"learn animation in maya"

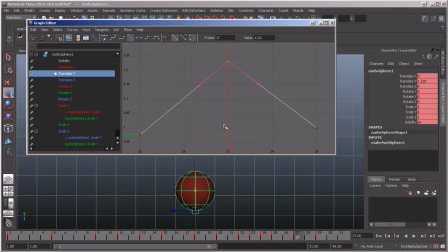We're going to grab this guy. And now that we've got these in-betweens back, I'm going to flatten this out. And I am just going to probably increase the height by about half.
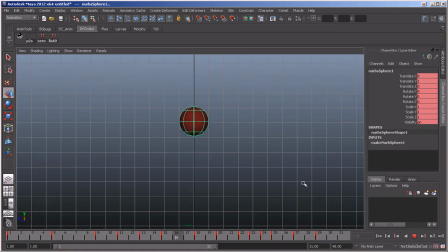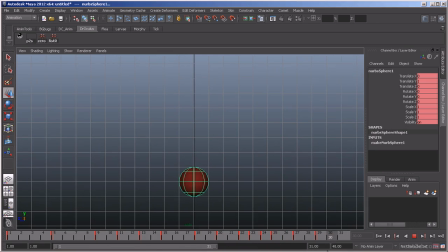And then we're going to give it, this time we're going to bounce it again. But this time we're not going to squash it at all. We're going to come here, middle mouse, copy.
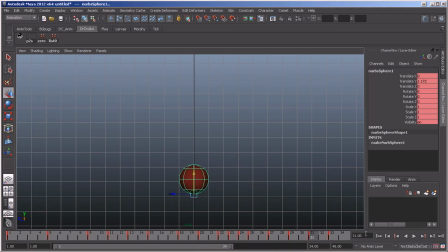Maybe just a tad. That's feeling a little bit better now.
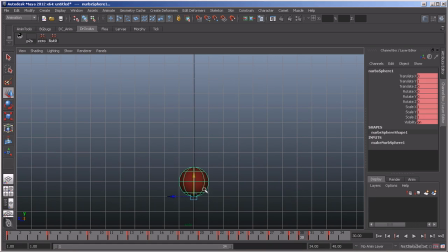But we're going to add, we're going to copy this keyframe and I'm going to save it and I'm just going to scale it just a touch. And then here on this frame, we're going to have it go back to 1.
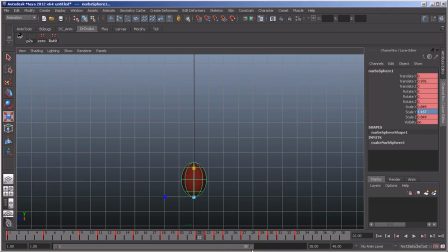And then let's give it a little bit of a hold at the end here.
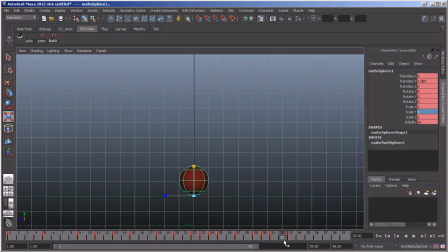And then this final one, we're going to cut out that as well. Cutting out that in between on this last frame. That gives it that brrr kind of bounce.
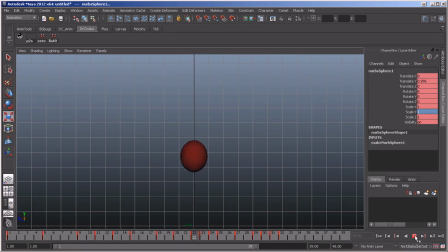And then what I want to do too is, because it's kind of bouncing, yeah, it's hitting this wall here at the top, I'm going to soften it a bit by having this pose here favor
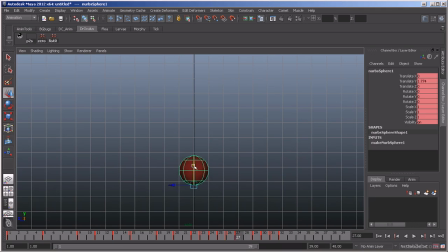that extreme. I'm going to kind of do the same thing on the other side of it.
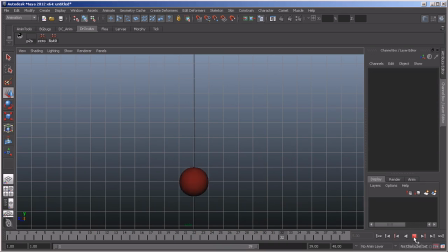There we have it. Okay, so let's just go ahead. This is a little poppy for me right here. So I'm going to go ahead and add
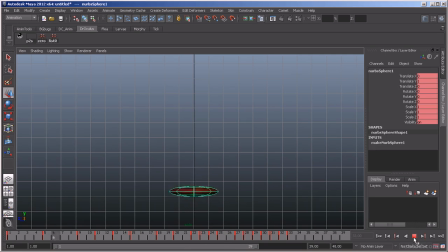another in between just to soften it. Yeah, see that? That's what you needed. And actually, it probably could even use another tiny
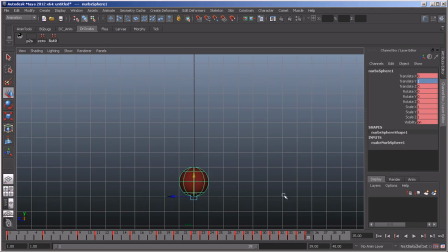bounce just to really kind of settle it. And this is even going to be slower, just right off the ground there. Just to get that little high frequency noise, you know, when a ball bounces.
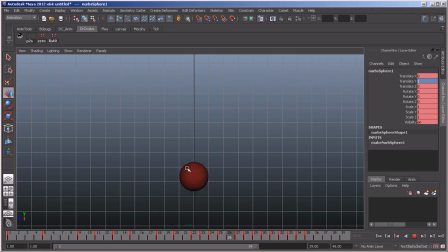There it is. And just to give it a little, see how that just, you know, looks like, you know, a red gym ball or something. It gives you that impression of the material of the object, you know, stretches it.
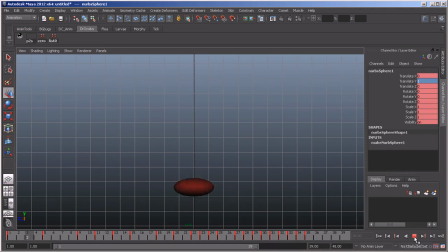We're squashing it. We're doing it based on speed. We're also using it as part of an anticipation here. You know, so there's a lot you can do with squash and stretch.